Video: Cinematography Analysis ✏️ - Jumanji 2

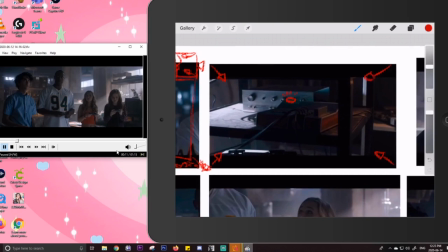4:11 Very slight, but the camera is constantly moving in this section. It's constantly moving to cause a sense of you know, uneasiness. We don't really know what's happening here, so slight
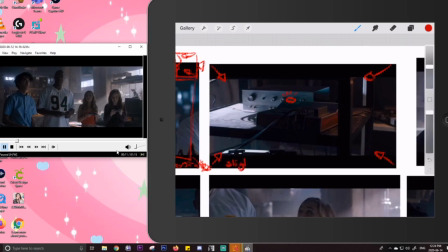truck in.
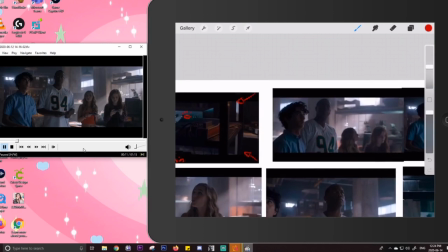4:35 And then we go to seeing all of our main characters here holding
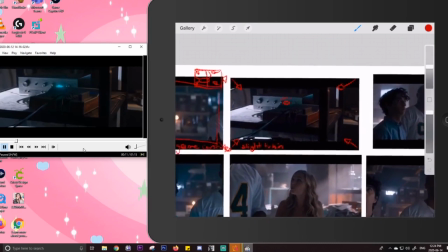4:41 all of the controllers after we do a slight truck in on the system.
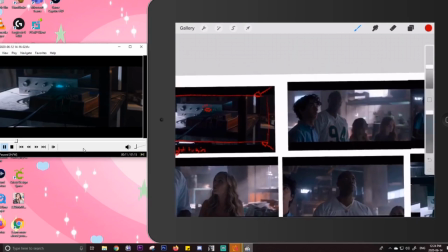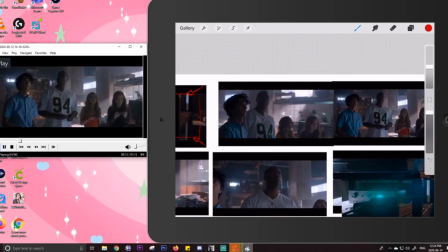4:53 But we also do a slight push in on the characters. I did this out of order.
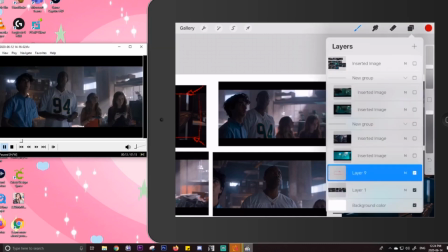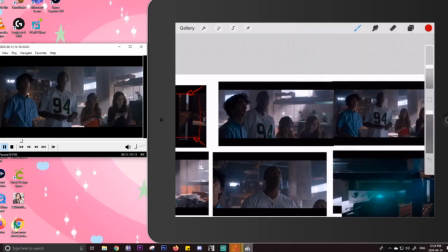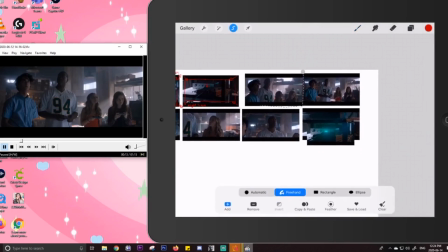5:14 My apologies, everybody. I set this up last night and I thought this one was a camera move. Oh, whoops, I'm not on the right file. There we go. So let's just move these around.
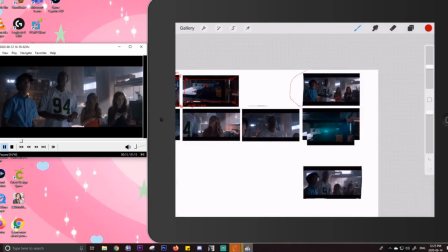5:30 This is why I love probes, why I love Procreate.
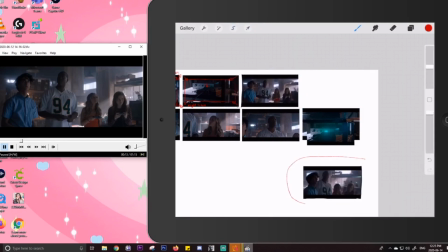5:37 So this one goes here, and then we cut to this one.
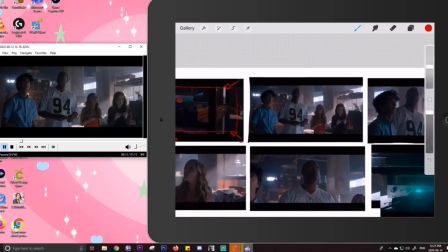5:48 Look at how quickly we can fix things like this.
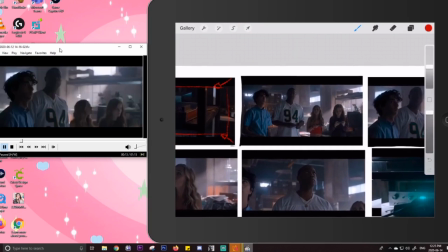5:52 Okay, so in this shot, we have a slight truck on the characters, very slight. Again, because we're constantly either pushing in or pushing out. Usually we seem to be pushing in this sequence.
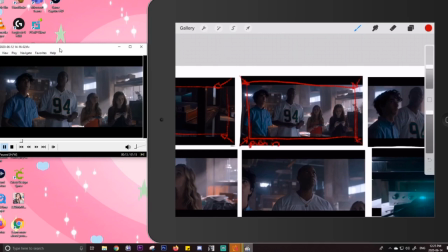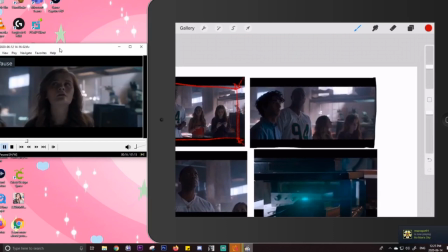6:16 And then we cut to a static shot of the characters looking around, trying to figure out what's going on.
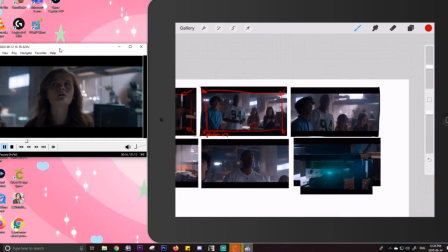6:26 It's just a medium shot.
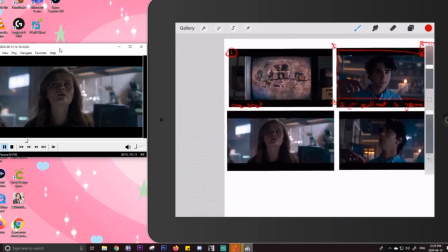6:30 And everything I'm writing down here is everything we talk about in animation and visual storytelling,
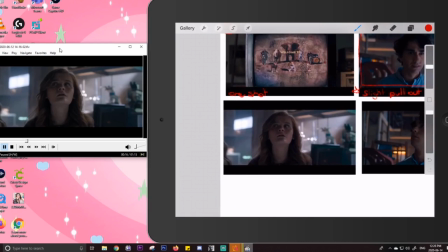6:38 because if you guys didn't know, I work full-time in the animation industry, and this is generally what we end up talking about. So here we've got a slight push in on her. Again, like I was saying, we're getting a slight sense of, you know, we don't really know what's going on.
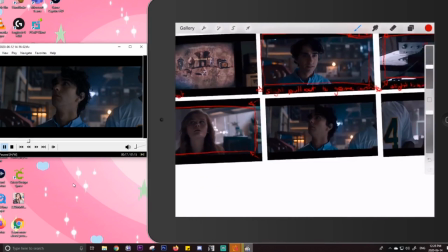6:54 It's scary, all that kind of stuff. So slight push in, and then on him, let's see what happens.
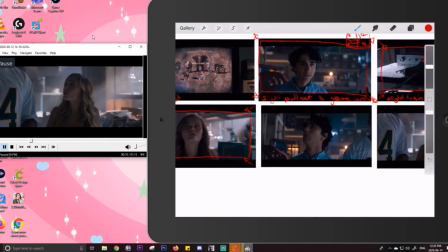7:01 We've got a slight push in close up on his face. But do you see how we're getting closer in on the characters to read their facial expressions?
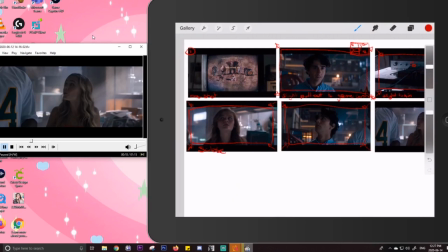7:15 Like both of these shots here, they're both close-ups on their faces. So words. Sorry, I'm extremely dyslexic. And truck in.
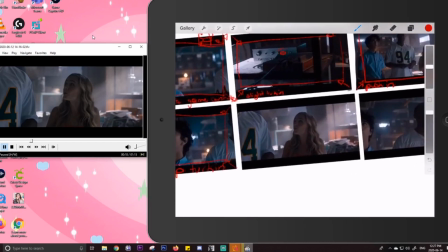7:35 And then we're seeing this character, oops.
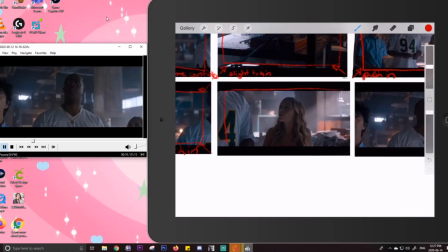7:42 And slight truck in on her as well. We're getting a real sense of the characters and you know, how each one deals with something scary happening.
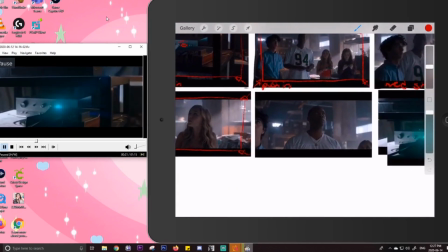7:56 And then we also see our tall characters, same thing, slight truck in, again, very slight. Do you see how there's a common occurrence happening here in all of these shots?
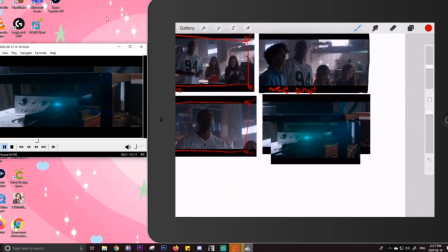8:10 And then in the very last shot here, we do a slight truck in on the system